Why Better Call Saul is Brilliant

The writers are comfortable with you as the viewer being in the dark about something for entire scenes or episodes.
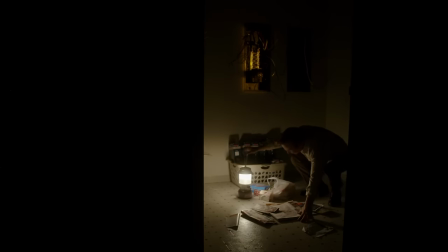(12:20)
And even when the answer is revealed, it doesn't feel like they have to spell it out for you.
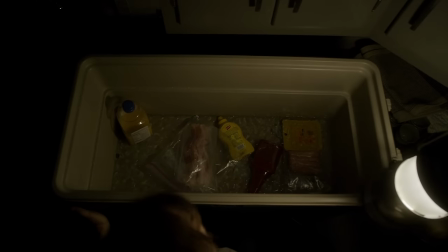(12:26)
Answers are slowly unraveled, like the true nature of Chuck's condition, and it creates an air of mystery that doesn't exist even in many mystery and crime-solving shows on TV today.
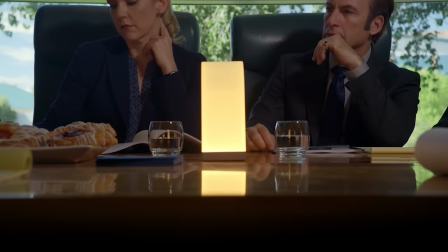(12:39)
The creators truly understand, show don't tell. And watching Better Call Saul feels more like a discovery than being told a story,
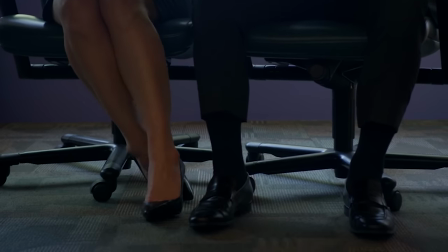(12:48)
which for me is a cornerstone of a great experience with TV or film. Here's an example.
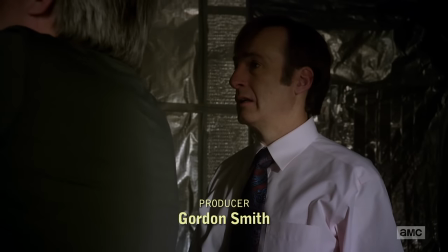(12:54)
In this scene, Chuck shows Jimmy how to peel tape off his wall so that the wood isn't damaged.
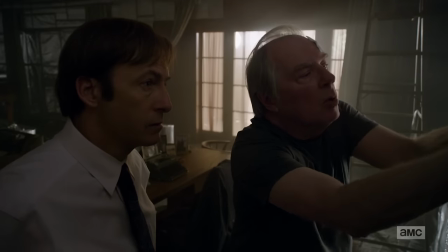(13:00)
Jimmy would rather rip it off quickly, but Chuck is careful, methodical, and precise, highlighting the differences between the two brothers. Nevertheless, Jimmy is willing to learn Chuck's method and apply it.
Gently, left and right.
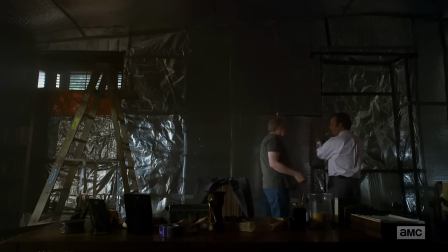(13:16) Left, right. I get it, wax on, wax off.
A whole episode later we get this scene.
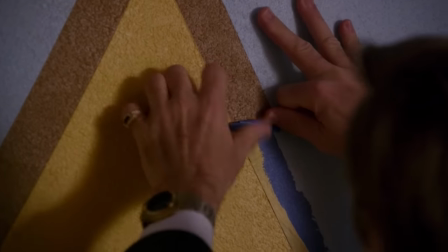(13:23)
And with no dialogue, so much is communicated about Jimmy's unconscious desire to fit into his brother's mold,
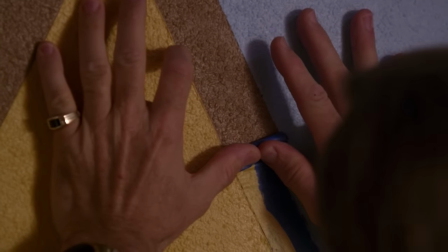(13:30)
and his conscious rebellion against that.
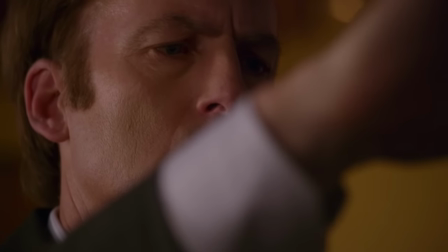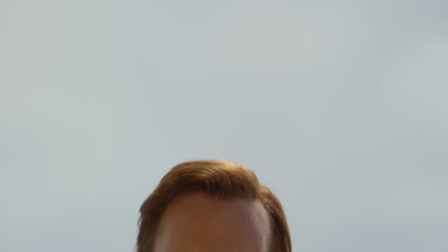(13:39)
Better Call Saul is endlessly drawing me in, making me think, what's going on inside that character's head?
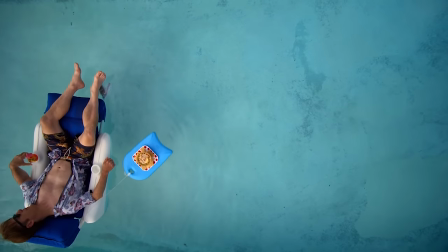(13:46)
It's hard to rank Better Call Saul among the many great TV shows right now, but I know it's one of the best.
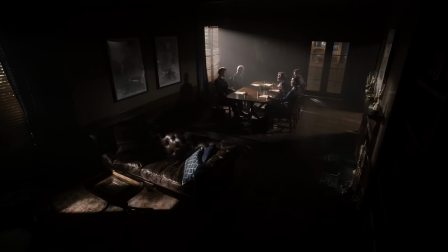(13:53)
It's consistently fresh, interesting, logical, and with great cinematography, music, rich characters,
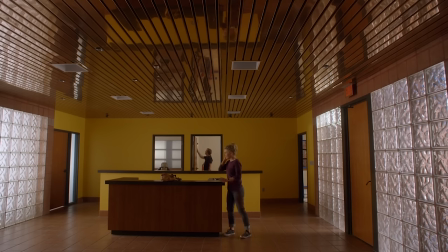(13:59)
interesting themes, and good writing, I find myself looking forward to where the show will lead, instead of, as I do with most shows,
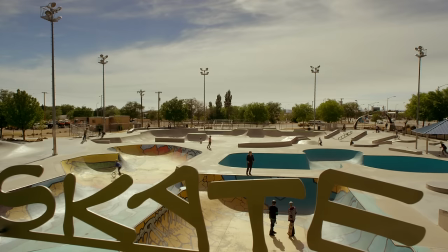(14:07)
just hoping the next season isn't worse than the one before.
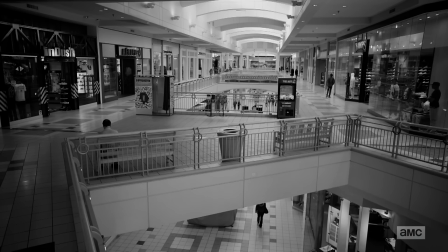(14:10)
TV is an incredible feat, it's hard to maintain quality for 40 to 60 or even 100 hours,
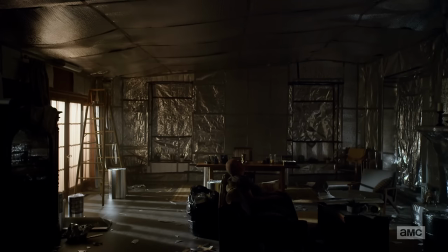(14:17)
so when a team is able to pull that off, I can't help but celebrate it.
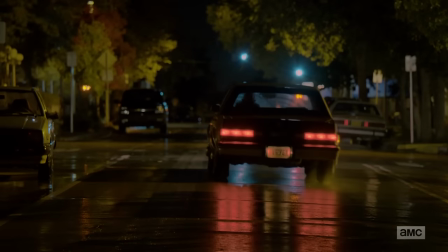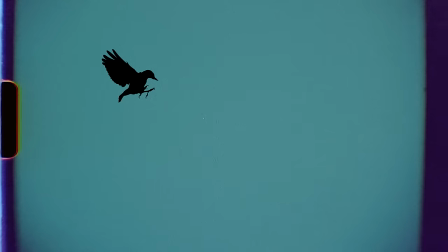(14:27)
I'm Thomas Flight, this has been another video for my series Off The Screen. This is a bit of a longer video, so let me know what you think in the comments. Remember to subscribe if you want to see more content like this and share the video with a friend if you think they might enjoy it I'm, sorry.
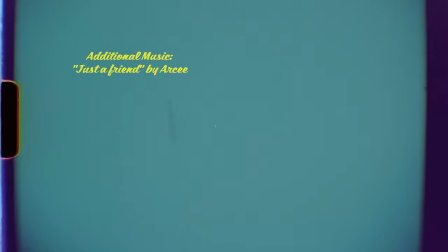(14:41)
It's been a little bit longer getting this video to you, but I've got a lot of cool stuff coming soon So stay tuned and I'll see you again soon